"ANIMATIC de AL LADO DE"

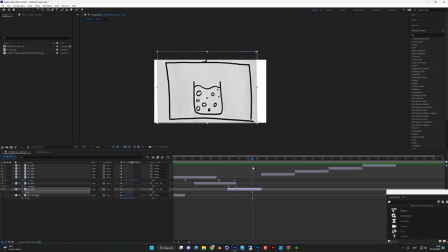987s
Nos vamos a ver cómo se producen estas burbujas. Y avanzamos y estamos ahí otra vez en ese movimiento progresivo.
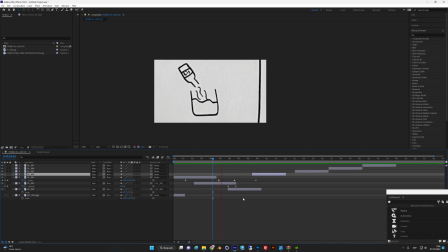1006s
Y hacemos ya un corte. O sea, esto ya ha durado bastante. O sea, estamos ahí, vemos como tal, y ya corte. No hace falta estar muchísimo más tiempo. Vale, ya corte a esto. Vamos a que el corte se vea efectivo, que no haya nada por detrás.
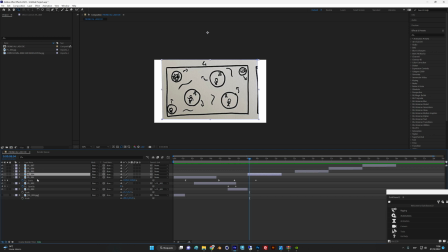1026s
Y ya podemos hacer este tipo de acercamiento, como si hacemos un zoom muy rápido, ¿no? Para que se entienda más.
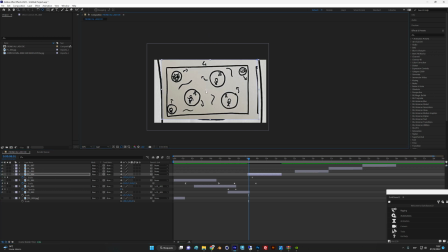1040s
Otra vez el anchor point. Lo centramos. Escalamos mucho, mucho, mucho, mucho, mucho, mucho, mucho. Y como que nos mete una aceleración a este mundo de burbujas de fiesta, ¿no?
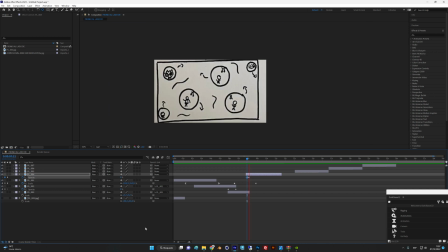1057s
La party de la cerveza. Y podemos. Ahora mismo se queda como. Es el contrario, ¿no?
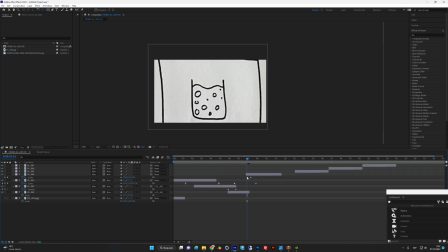1068s
Me he equivocado, tengo que hacerlo al revés. En vez de 800 o 900, perdón, menos 900. O a 0. De 0 a 100. ¿Vale? Exacto. Esto sería.
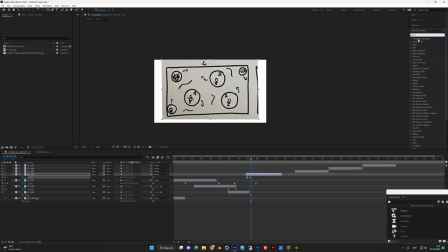1090s
Esto es informativo, pero nos sirve un poco para darnos un poco ideas. Cómo puede funcionar mejor, peor, etc, etc. Vamos a escale, le vamos a meter unas curvas.
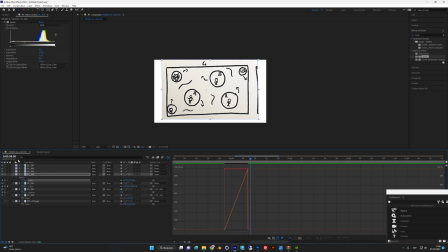1110s
Lo mismo de antes. Control o nos vamos a coger el cursor y le metemos una curva para que quede mejor ahora, ¿no? O sea, es como más natural.
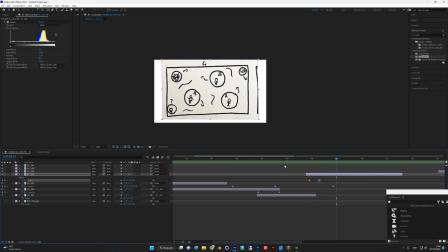1130s
Entonces están ahí funcionando estos personajillos, que hay que ver qué diseño hacemos para esos personajes, que es el siguiente paso. El siguiente paso que os pido es el diseño ya definitivo de estos personajes, las burbujas.
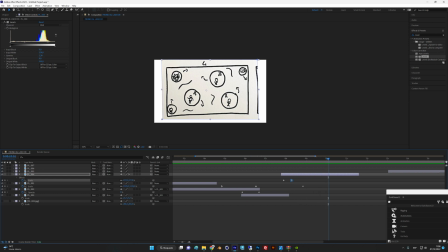1146s
La botella es más o menos la del final del cartel, que lo tenemos por aquí, que me parece que está precioso.
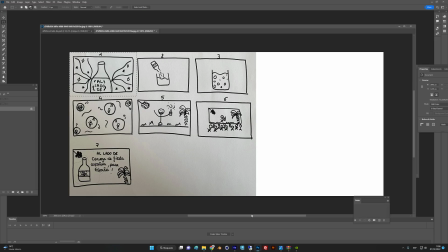1152s
De todas formas, lo analizaremos. Esto está aquí, he visto.
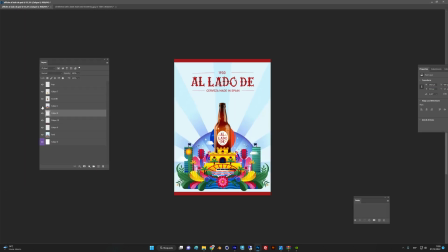1159s
Está muy bien el cartel, me encanta. Que tenías esta opción como final. Si te soy sincero, prefiero que sea esta, ¿vale?
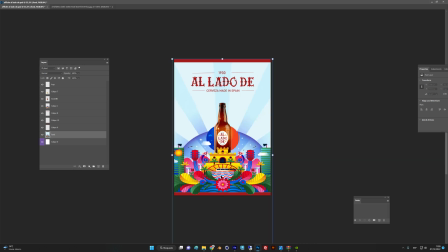1172s
O sea que tenemos esto. Lo que pasa es que a lo mejor, si no sabes o por problemas técnicos,
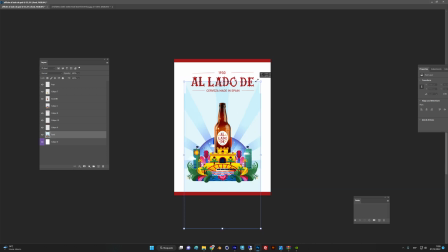1182s
el reducirlo, me parece que funciona muchísimo mejor así, ¿vale? Que respire todo, que respire, por favor. No hay que agobiar. Para mí es mucho más efectivo esto. Estas franjas fuera.
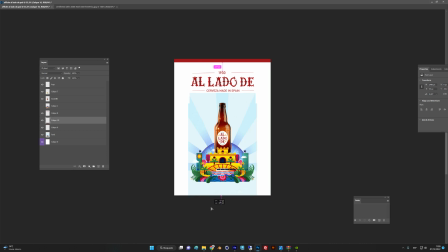1201s
Bueno, a ti te gustan, pero podemos dejar quizá la de arriba, ¿vale? Y nada, y esto lo estiramos. Incluso muy malamente trata, pero
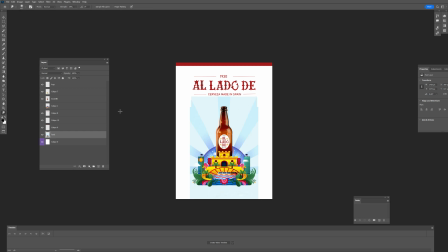1221s
lo vamos a hacer con el dedito, ¿vale? Lo que pasa es que esto pesa un montón. Se podría hacer así si no pesase tanto, ¿vale?